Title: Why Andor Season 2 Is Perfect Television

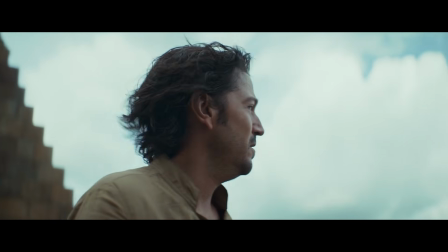41:20 I guess what Andor is trying to say is, physical connection to your loved ones gets in the way of 100% commitment to the cause,
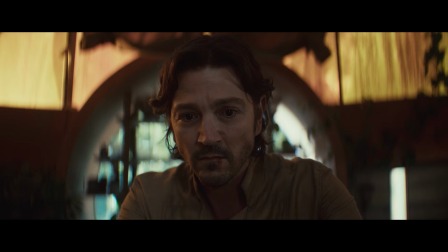41:26 but the intangible idea of your loved ones being safe if you succeed can make you commit to the cause even more,
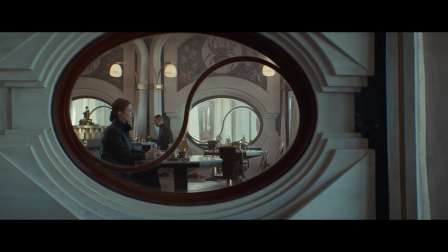41:33 and that helps you find balance.
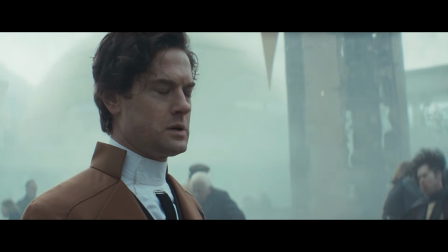41:37 Let's continue with our Andor analysis by breaking down Season 2's third arc, the Ghorman Massacre.
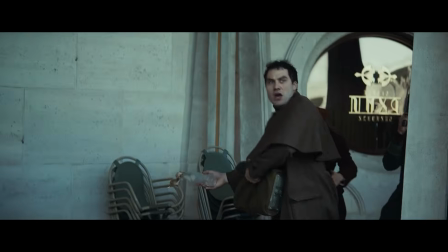41:43 There's one concept present here that's been a recurring idea throughout the show. For example, how the rebels in Andor represent fire.
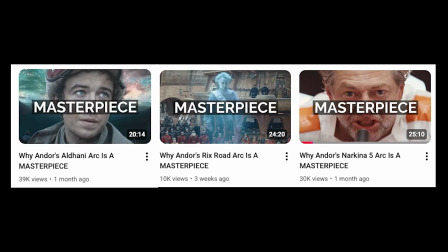41:51 I've talked about this theme a lot in my other videos, and in this arc, the trend continues.
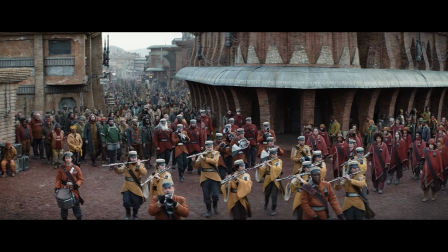41:56 One way this is shown is in the costumes. On Ferrix, for example, the people wear lots of oranges, reds, and yellows.
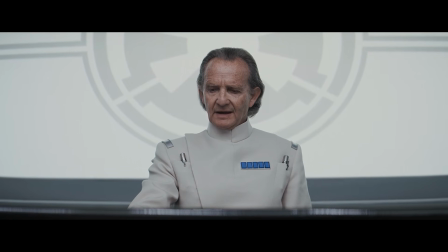42:05 Conversely, the Empire wears colder clothing that's either blue, white, or black most of the time.
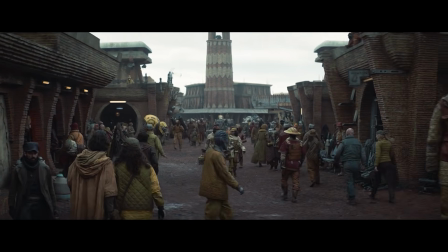42:11 This is a color trend that's appeared with people from Ferrix, Aldhani, Mina Rao, and now Ghorman.
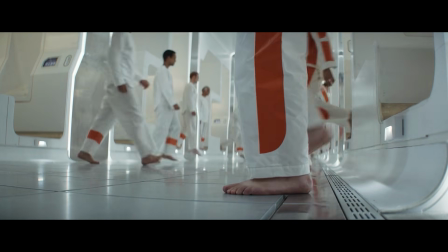42:17 Even in the Narkina 5 jail, where inmates wear white jumpsuits, there's orange accents present in the clothing,
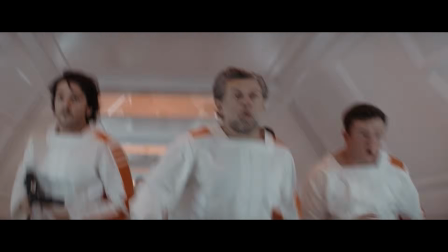42:24 hinting at the rebellious fire burning inside these inmates who are currently going through hell.
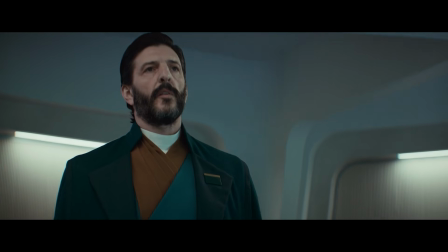42:29 In episode 7 of season 2, Mon talks to the Ghorman senator, who wears orange clothing underneath his blue cloak,
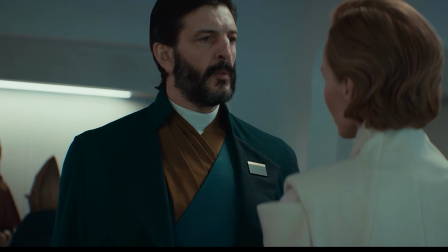42:37 hinting at the fact he's putting on a show for the Senate and stands with his people.
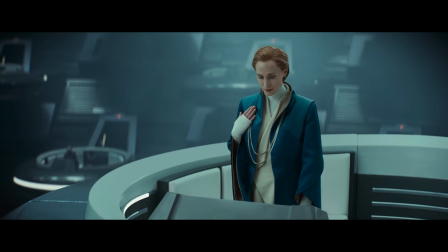42:41 2 episodes later, he's arrested. And like I said in the intro, after Mon makes her legendary speech to the Senate,
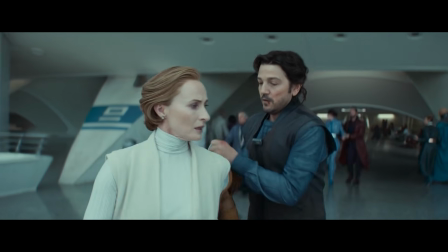42:48 she sheds her blue cloak and Andor puts on an orange one, saying, "Welcome to the rebellion."
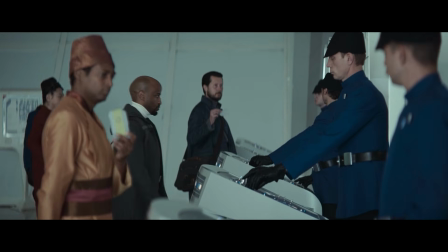42:54 Empire security agents at Senate checkpoints wear all blue. ISB folks wear all white.
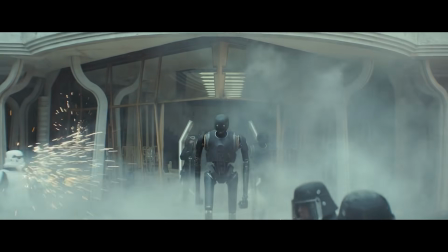43:00 K2SO droids, the representation of the ruthlessness of the Empire, are all black,
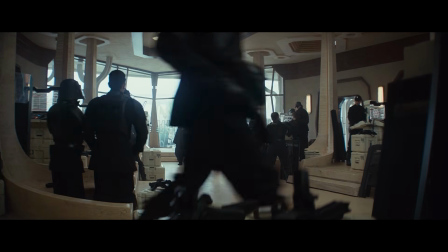43:06 just like what Captain Kaido and other various Empire minions wear. And in one of my favorite examples of this double-sided theme playing out,
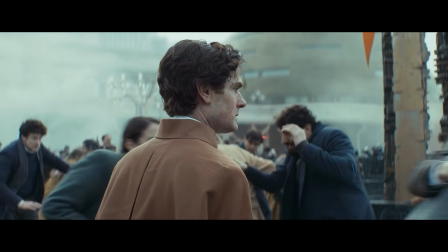43:14 Cyril wears an orange coat during the Ghorman Massacre and throughout this arc as a whole, which makes sense for his character,
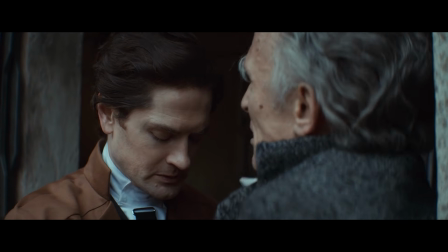43:22 given how he finally wakes up to the evil of the Empire in this arc. There's other examples of this in the props and set design.
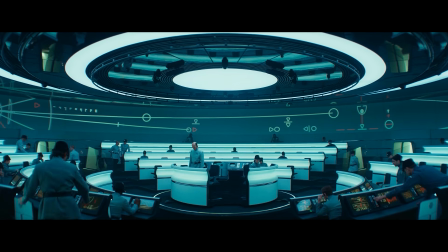43:29 For example, how this ISB operation room where they try to stop Mon from giving her speech sports a cold blue color scheme,
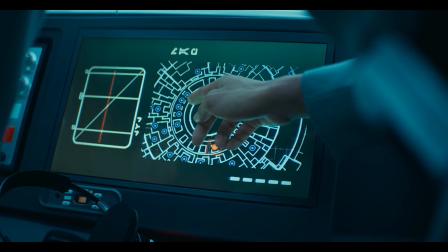43:37 or how Mon is represented as a red dot amongst other blue dots on this display of senators the ISB is listening in on.
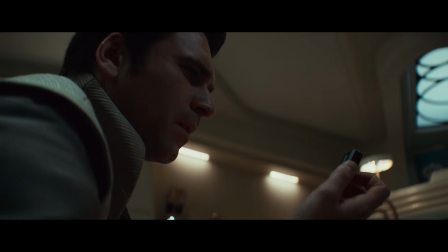43:44 She's represented as a red dot here because she just smashed her listening device.
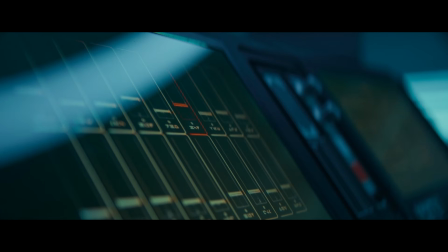43:49 She is heating up, about to show her true colors to the Senate and the Empire.
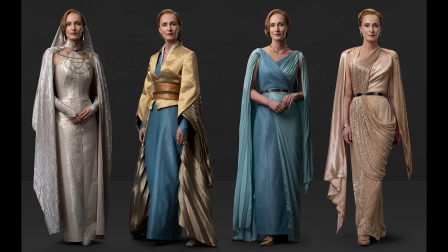43:55 Mon wears lots of blues, whites, and golds throughout the series, and even her Empire-owned residence in Season 1 is all white.
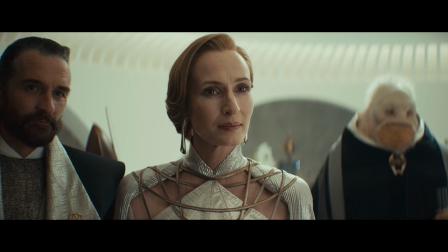44:03 If you think about Mon, she's been hiding in plain sight all this time, which makes sense why Andor creators dressed her in whites and blues.
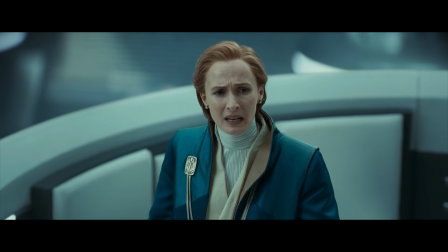44:12 She's blending in. Now, as she's about to publicly come out in support of the rebellion with her speech,
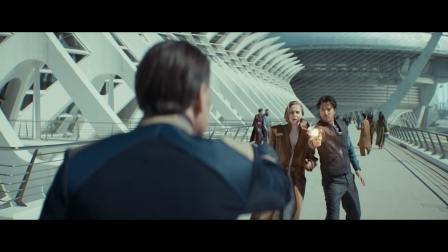44:18 she sheds these cold colors, which is a physical representation of how she's coming out of hiding for the rebellion.
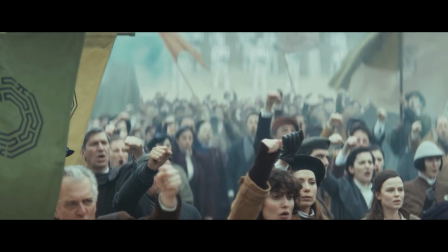44:25 During the Ghorman Massacre episode, locals wave flags of green, orange, and yellow colors, and if you look closely,
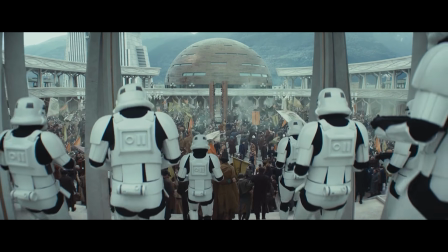44:33 smoke rises from the Ghorman crowd in the moments leading up to the massacre. they are smoldering.
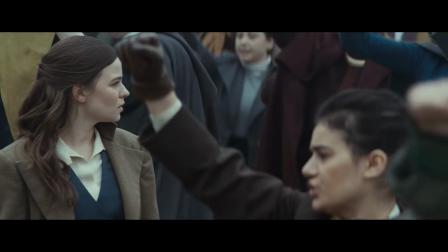44:39 In the build-up, we spot Molotov cocktails being handed out in the crowd, the first time we've ever seen these in a Star Wars show.
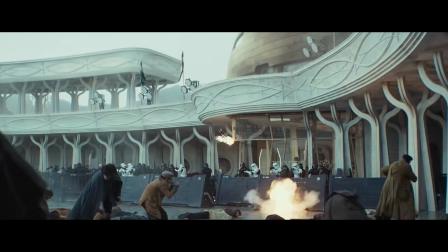44:47 And later, when they're thrown at Imperial soldiers, fire splashes and spreads in the plaza.
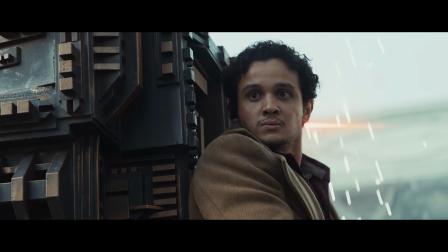44:52 During the Ghorman massacre itself, sparks fly everywhere as blaster shots bludgeon the walls of the plaza.
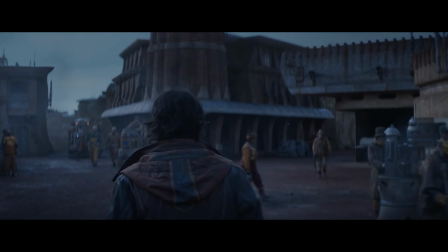44:59 I already established in my Season 1 analysis that Cassian and the people of
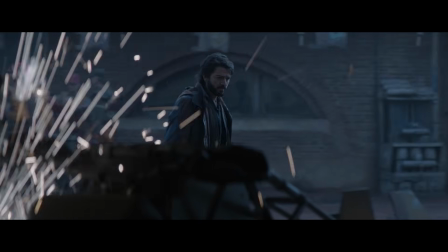45:03 Ferrix are represented both physically and metaphorically as a spark of the rebellion.
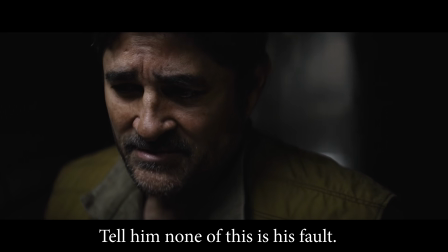45:08 Tell him none of this is his fault. It was already burning.
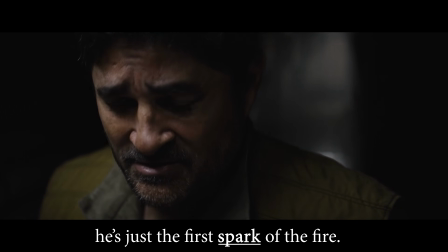45:13 He's just the first spark of the fire.
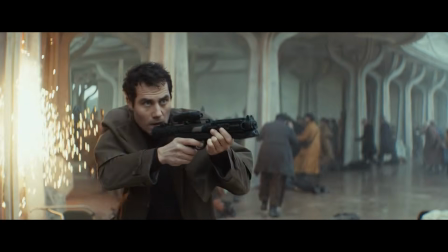45:15 Now, in the most defining moment of the rebellion so far, sparks fly everywhere as blaster fire is flung through the air.